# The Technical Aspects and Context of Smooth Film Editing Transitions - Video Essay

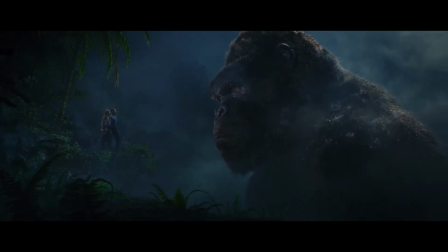[0:01]
In the contemporary landscape of cinema, we see visual effects in quite literally every piece of film, television, or commercial we watch.
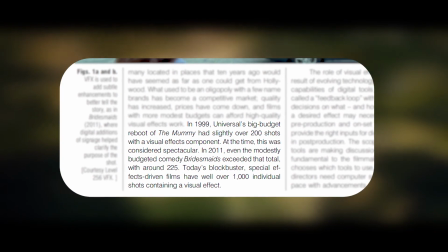[0:07]
Christopher Cram quotes, "In 1999, Universal's big-budget reboot of The Mummy had slightly over 200 shots with a visual effects component.
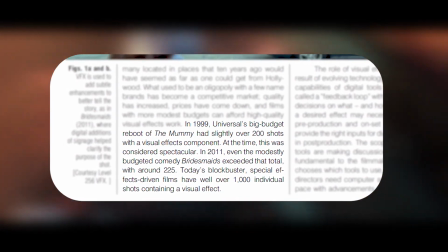[0:15]
At the time, this was considered spectacular. In 2011, even the modestly budgeted comedy Bridesmaids exceeded that total, with around 225.
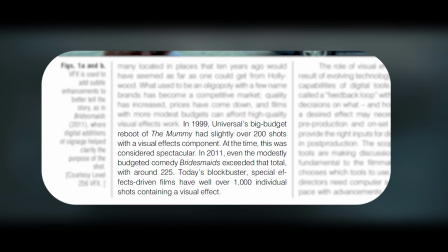[0:23]
Today's blockbuster, special effects-driven films have well over 1,000 individual shots containing a visual effect."
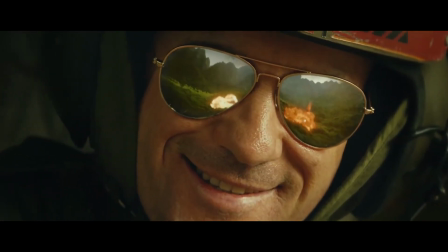[0:30]
Cram is a VFX supervisor, a member of the production tasked with supervising the use of digital effects so that they visually fit and look natural in the practical film footage.
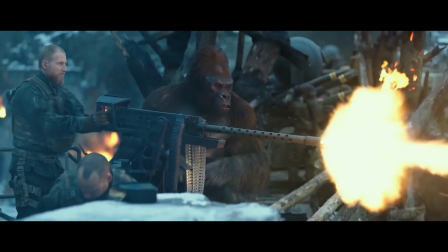[0:38]
This doesn't mean VFX supervisors will only work in post-production though,
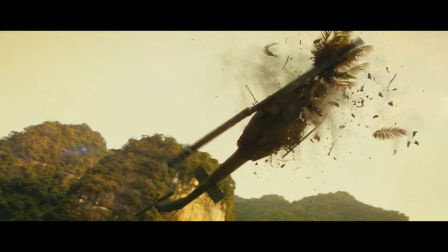[0:42]
as they must also work alongside the director to keep the design of the sets and shots in check, so that they're manageable when adding digital effects in post.
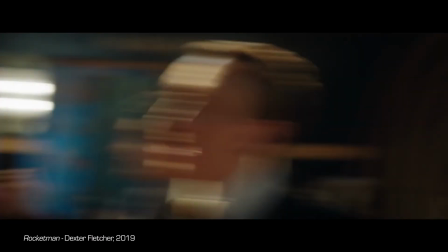[0:49]
Even this entire scene from Dexter Fletcher's 2019 film Rocketman required constant oversight from a VFX supervisor,
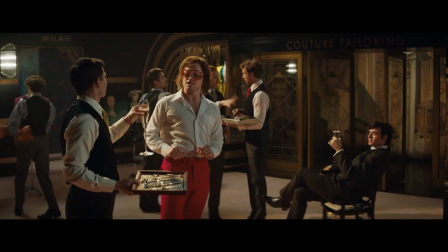[0:56]
despite there not being any noticeable digital effects, at least not ones we would expect.
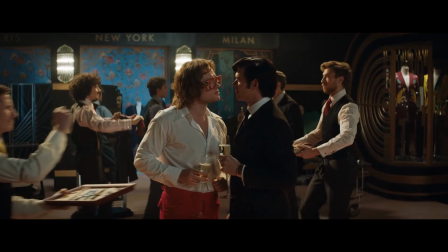[1:00]
Since this film is so recently made, its production had access to a lot of luxuries that weren't available to many filmmakers in the 20th century.
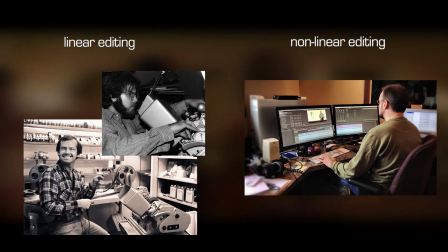[1:07]
One advancement of the last few decades is non-linear editing, in which the original footage is not altered while editing because it is done through specialized software.
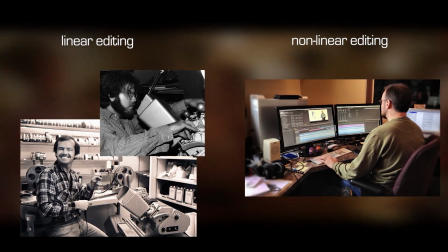[1:14]
Before this, the video content had to be accessed sequentially, and adding effects in post was much more complicated due to the manual nature of the process.
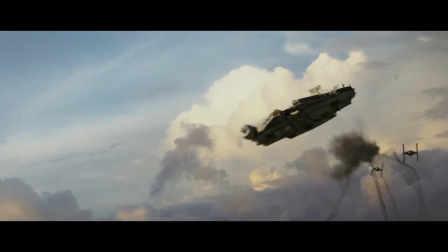[1:23]
Post-production visual effects are not just something to come about in the last few decades. In fact, special effects created in post have been around since the beginning of cinema.
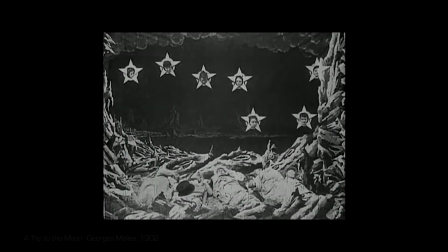[1:30]
The use of editing to give the illusion of a transformation, or magic, was pioneered by French filmmaker Georges Méliès, famous for early classics like A Trip to the Moon.
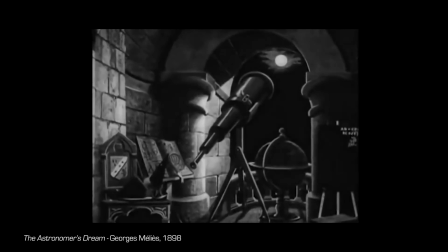[1:39]
However, The Astronomer's Dream is one of his most exemplary works of editing magic,
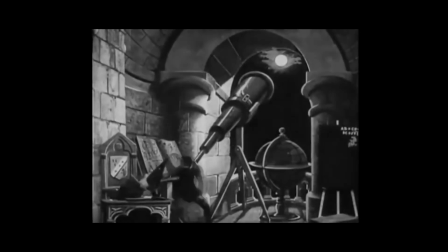[1:44]
since it is so densely packed with cuts and animations that demonstrate how he was a master of his craft.
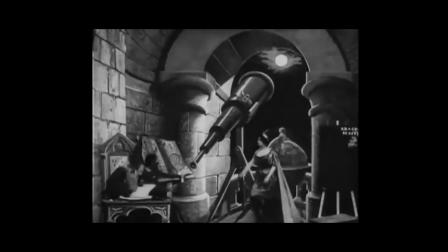[1:49]
And despite this being innovative and revolutionary at the time, you could ask anyone today how they did this,
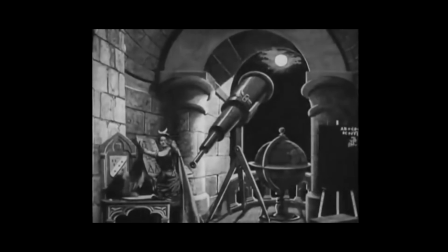[1:54]
and the person would probably say, well, obviously by cutting between a shot of where he was standing there and a shot of where he wasn't. Now, this is the type of cinema that Tom Gunning was referring to in his concept of the cinema of attractions, as,
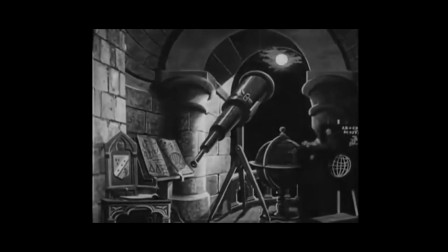[2:06]
in this short, The Astronomer's Dream, the story, or whatever semblance there is of
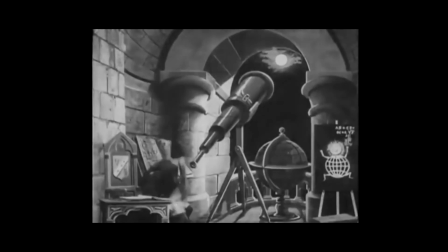[2:11]
a story, is merely a supplementary device to let Méliès pack as many little editing tricks in there as he can.
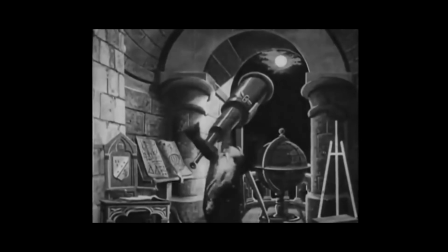[2:16]
But these weren't recognized as special effects at the time, likely because the concept of special effects didn't really even exist.
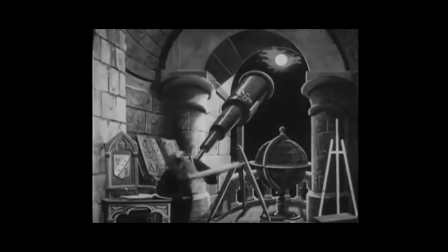[2:23]
I mean, film had been barely around for like 5 years when this came out.
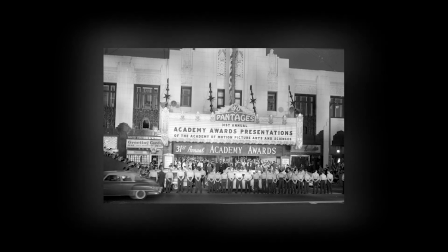[2:27]
The Oscars didn't even give out a specific award for special effects until 1977, in which year Star Wars won.
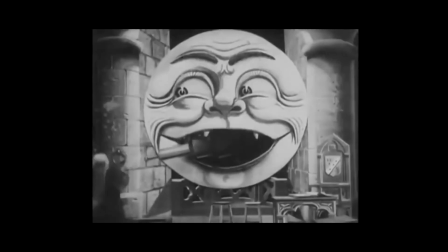[2:33]
But of course, in technical terms, they were special effects, and Méliès was overseeing what a VFX supervisor would be doing today.
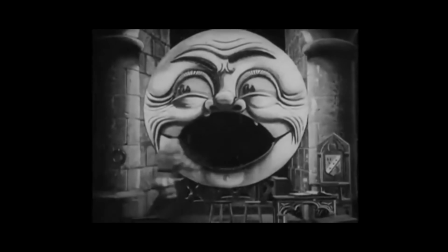[2:39]
That is, making sure his editing tricks and visual effects believably mesh with the visual design of the set and characters.
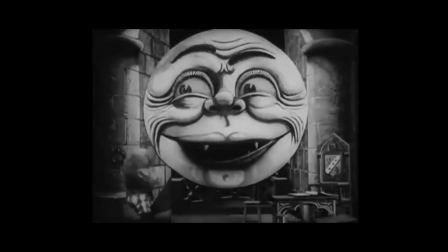[2:45]
It is, however, a type of editing that is meant to be noticed, thus the attraction, as Tom Gunning refers to it, which lies in the effects.
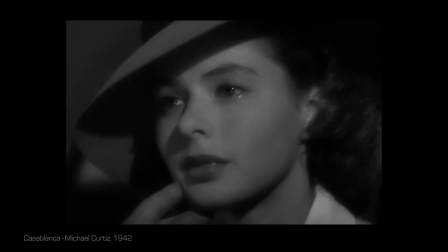[2:54]
As films became feature-length, plots became more complex, and, well, the desire to go to the theater just to see a man disappear began to lose its appeal to some moviegoers.
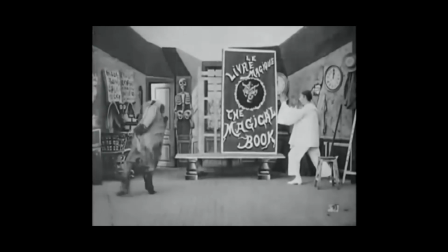[3:02]
However, the techniques employed by early directors like Méliès were refined and further innovated,
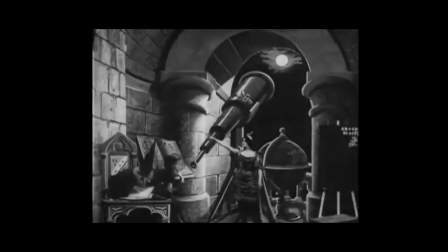[3:07]
and since they're so versatile, they were applied to all kinds of varying actions and shots.
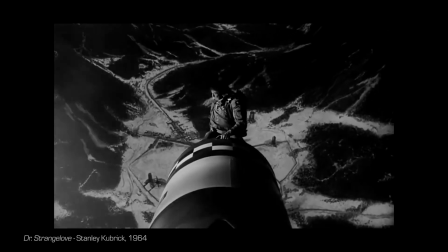[3:12]
Visual effects were now not only equated with spectacle, but also utilized to fix visual inconsistencies or to make dangerous shots viable.
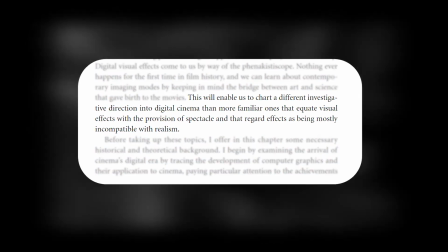[3:19]
Stephen Prince says in his book on digital effects in cinema, charting a different investigative direction into digital cinema than more familiar ones that
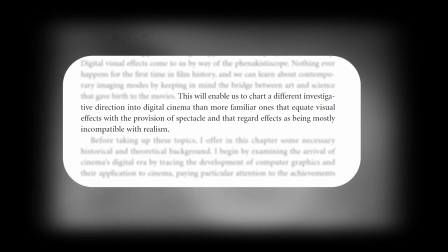[3:27]
equate visual effects with the provision of spectacle and that regard effects as being mostly incompatible with realism.
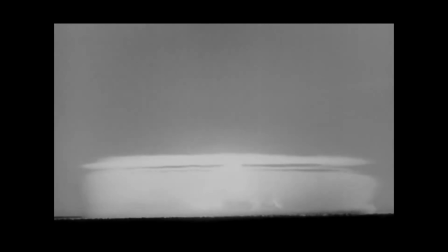[3:32]
Visual effects evolved beyond their initial use of being a fantastical spectacle or something to be marveled at.
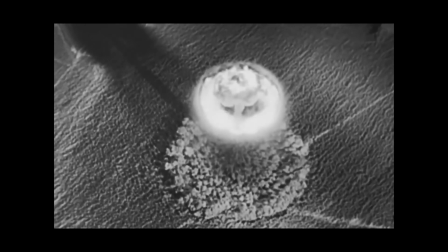[3:38]
They were now also being used to add realism to a scene and to be unnoticed. That's not to say spectacle never worked in tandem with plot.
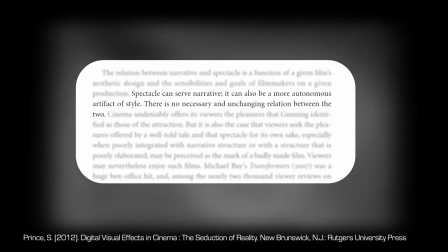[3:46]
Spectacle can serve narrative. It can also be a more autonomous artifact of style. There is no necessary and unchanging relation between the two.
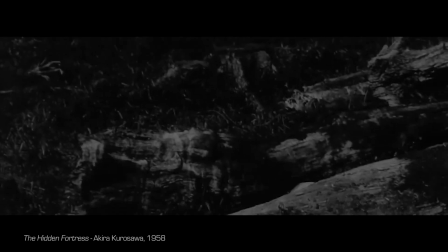[3:54]
This scene, in Kurosawa's The Hidden Fortress, exemplifies an invisible use of the same basic cutting effect that Méliès used.
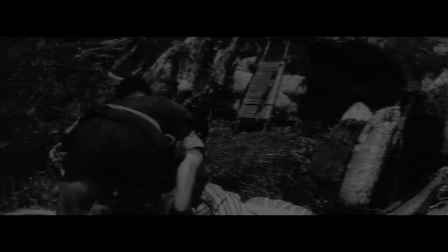[4:01]
However, the cut here is still not quite seamless.